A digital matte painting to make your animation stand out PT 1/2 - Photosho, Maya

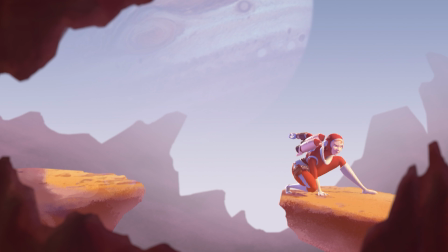This is an animation I designed for an animation tutorial of mine. The character comes from the Gumroad page of VM Comics.
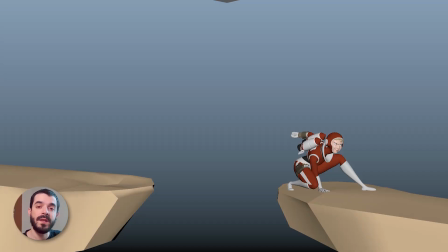And this is how the animation looked like once I finished animating it in Maya. As you see, its presentation could improve.
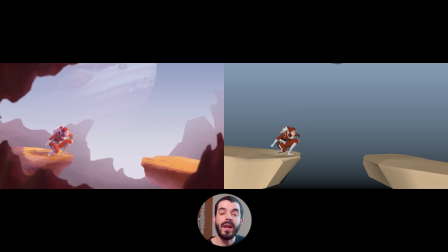If you find a cheap way to make your animation appear nicer and a bit more in context, the perceived quality will increase quite a lot.
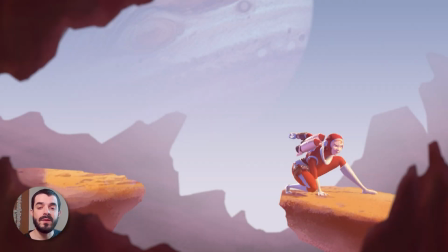But how did we get from here to here? I didn't really have time to model a complex environment in 3D,
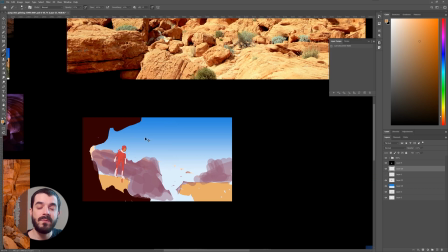so I wanted to solve this shot by just painting a basic environment in Photoshop. The features I wanted for this environment was the ability to split the foreground, middle ground and background,
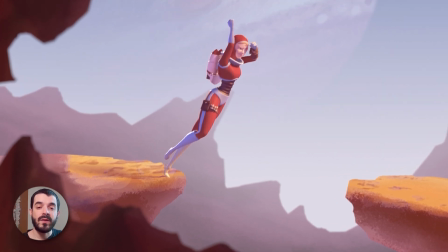and at the same time to retain the shadows of the character so that I could composite the character and the shadows back onto the environment as I needed.
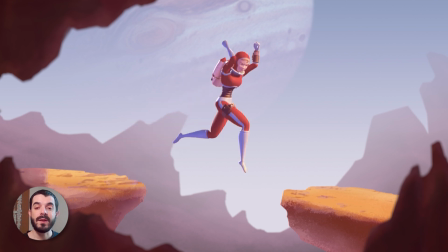The layer split allows me to move a camera and compose this in 2.5D.
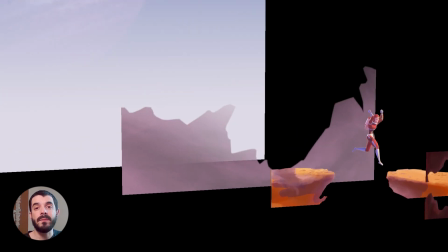I just wanted to design something that looked appealing, but didn't require the amount of skills that a professional environment artist would require.
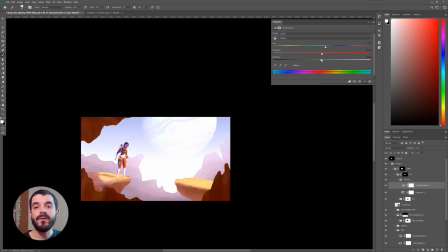In this video, I'm going to show how I went through the process of designing this environment and,
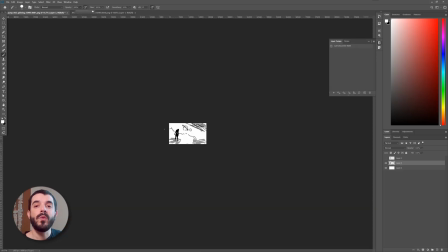as you will see, the first things I needed were a composition and reference pictures.
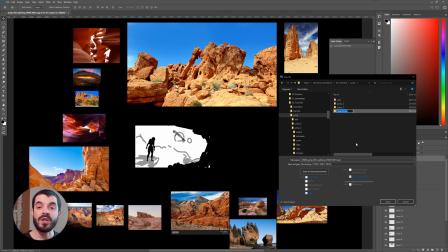And finally, in Maya or in whichever 3D software you're employing,
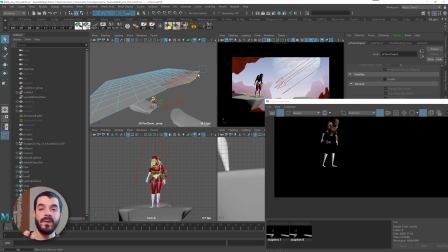I set up the render to give me the color of the character with the alpha and the shadows of the character,
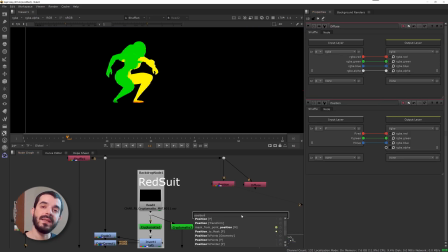so that once back into a compositing package I can easily recompose everything back and even add a little bit of camera
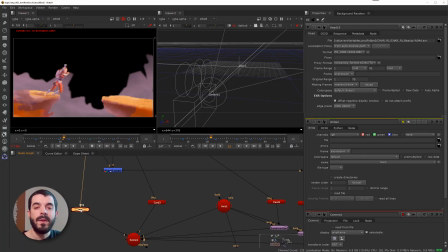motion to give the illusion of depth. I plan to show the compositing part in a following video.
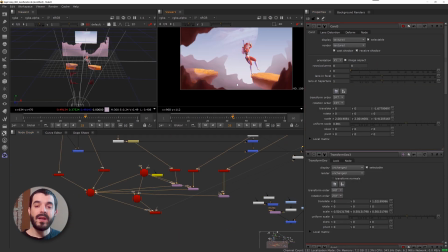In any case before we get there let's go back to the beginning and let's start from what we had which was just the playblast of our animation.
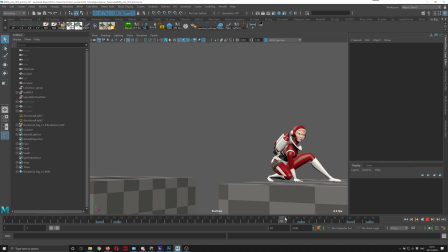So let's say you have your animation ready the first thing you really want to do in this case is to get rid of anything in the scene that is visible for now. you can just hide the stuff because you need the character and you need the position of the character in space it
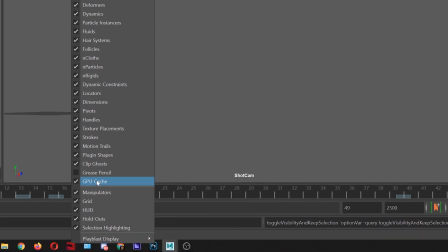would be great if we could do a screenshot of this character with transparency
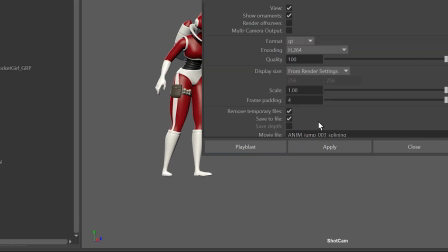the best way to do it is to do a play blast and as a setting we set images
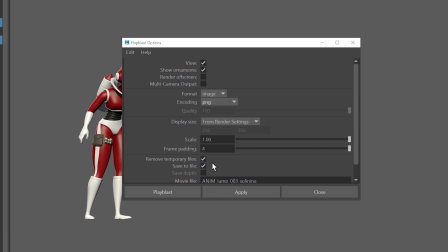and png in the encoding png should come out with an alpha so it should store single frames all of them with
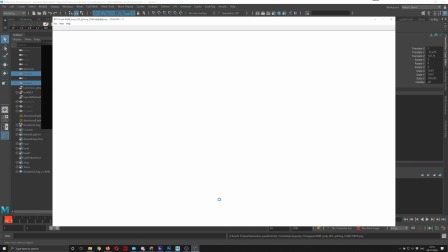an alpha so in fact now that i render out the single png you see that the png comes with an alpha so that means
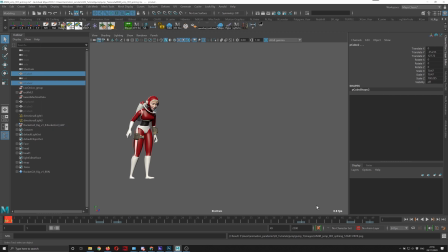that I can now drag this PNG in Photoshop or on any image editing software and start editing it.
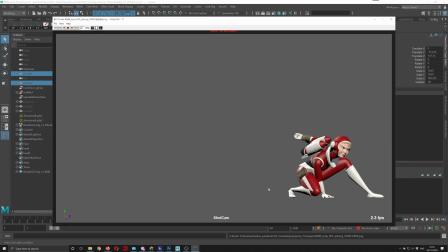I will also take a screenshot of the latest frame this way. I will have two frames, the beginning and the end, and they are based on camera.
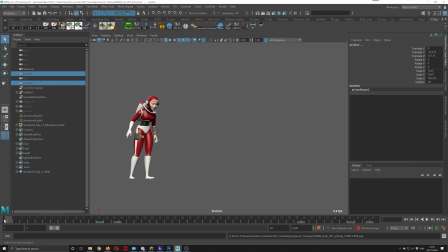That's very important. You need to take screenshots from the camera view that you plan to use for your final play blast.
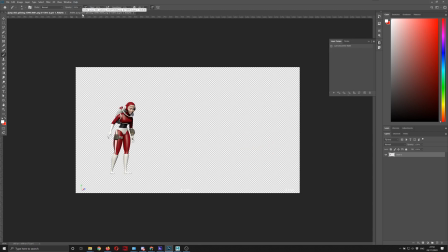We are going to open these two pictures in Photoshop and now you see we have the beginning and the end of this animation.
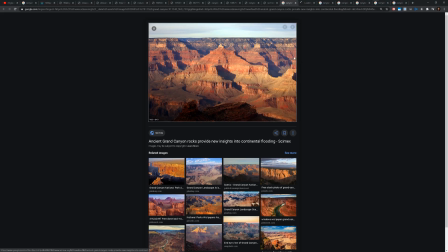So and we have the transparency as well. So now it's time for us to collect some pictures of rocky canyons.
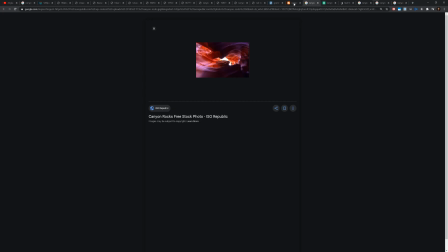This is Rocket Girl we are talking about, so I imagine she could deal with a rocky environment of sorts, something that looks like canyons.
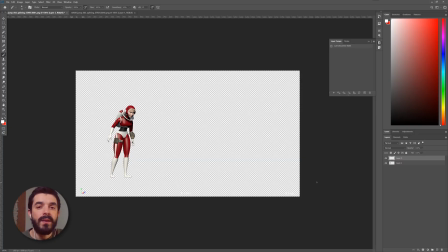Back into Photoshop, I first will zoom out quite a lot because I want to start thinking in terms of composition,
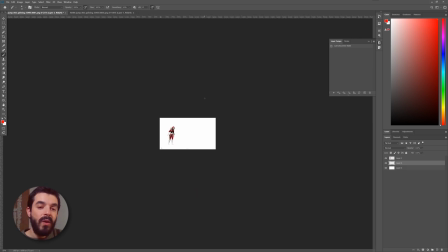the idea being that if I paint on a very small thumbnail, I won't get bogged down in details. I will paint the silhouette of the girl black and I will start painting in grayscale, trying to find a composition that is suitable for me.
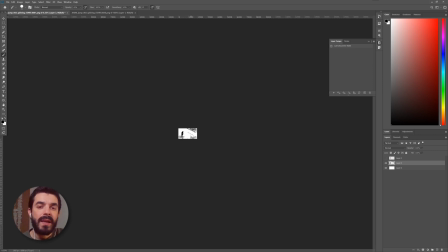I want it to look canyony and a bit alien so maybe a couple of planets and some rocky mountains in the background will do. In the beginning I wasn't quite sure what I wanted to obtain but then as I painted on and please notice that I am assuming I practically don't know how to paint in this thing you see I'm moving stuff around but I'm not really doing any detail in here.
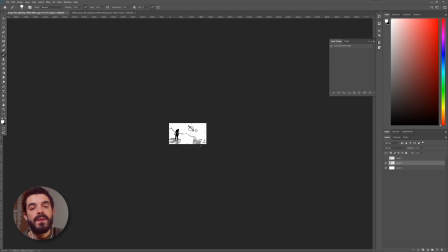Move the planets around and put some nice rocks in the foreground to create the illusion of depth and once I'm done I can zoom back in and I can make the canvas bigger because now I want to call in all the references.